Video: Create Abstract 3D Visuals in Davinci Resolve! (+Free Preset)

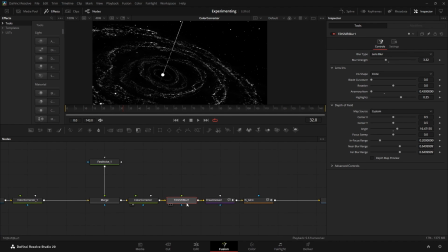252s
Then I used a color corrector, and then the tilt shift blur. You could also use vari blur for that. And the tilt shift blur works here because the focus or the center always stays in the middle, so I didn't have to worry about tracking it in. But technically I should do it in the renderer, but I was just too lazy and I think it looks good already.
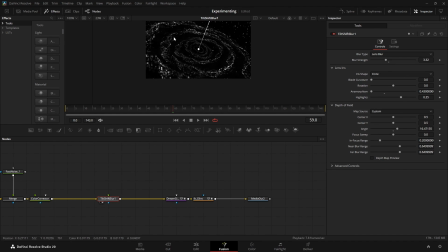272s
If we preview the depth map, we can see it's perfectly aligned to the center where I want the focus point to be. And then I just played with the blur strength and I put the anamorphism down to give it these streaky bokeh. I think it looks more cinematic. And then I added dream glow.
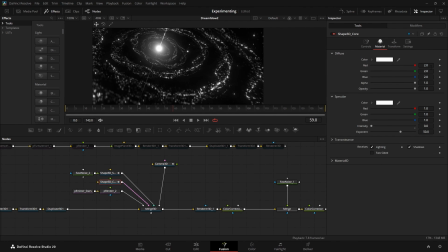289s
And also this shape, the core shape, the material is set above 1, so it's a brightness of 2. So the dream glow mostly affects this one because dream glow has a threshold in it,
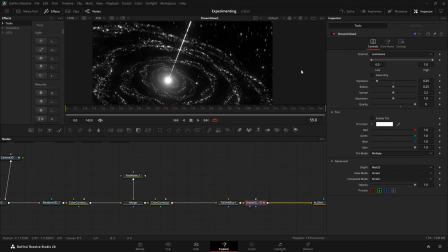302s
and the threshold detects what parts are bright in the image and gives those parts the most glow. And lastly, some glint. So glint you can get from my free glow pack on my other channel.
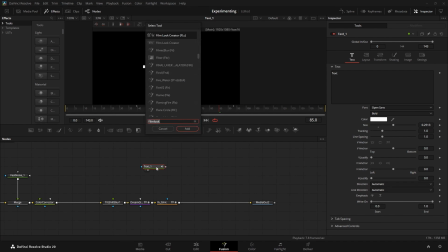315s
Glint basically just gives it some streaks. Yeah, this is what glint is doing.
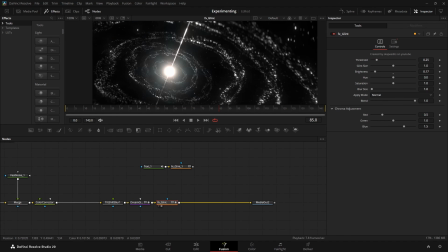320s
I thought this would fit with the stars, because stars also have these streaks, and it gives the core a bit more color variation.
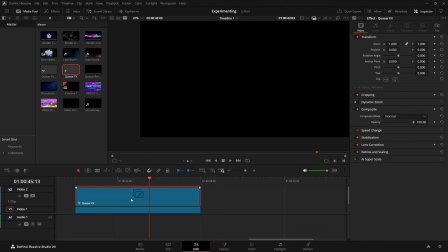329s
And yeah, that's basically it here. And then I put an adjustment clip on top, and I just added a film look creator.
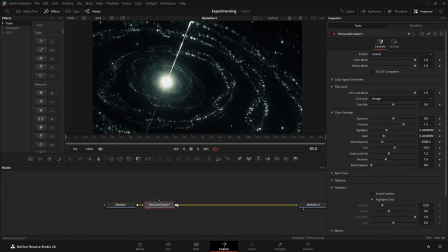337s
This is the studio node. I put the contrast up a bit, and halation I disabled, bloom as well, because we already added dream glow and glint, so I didn't want to have that twice.
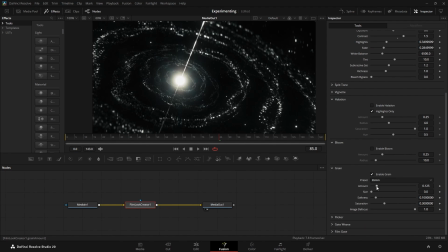347s
And then grain, Actually, I think I put up a bit in the final. And then what I also did in the final one is I enabled the film gate and I put it to 2.4 to 1. Then I also brought up the flicker and the gate weave,
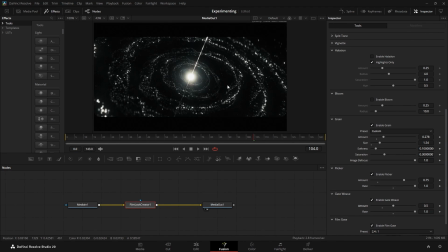364s
which is basically just a shake to give it some more attention and also give it the feeling that we are flying through space, like with an aircraft or something, or I don't know. And yeah, that's how you get this look. I hope you enjoyed, and I'll see you in the next one.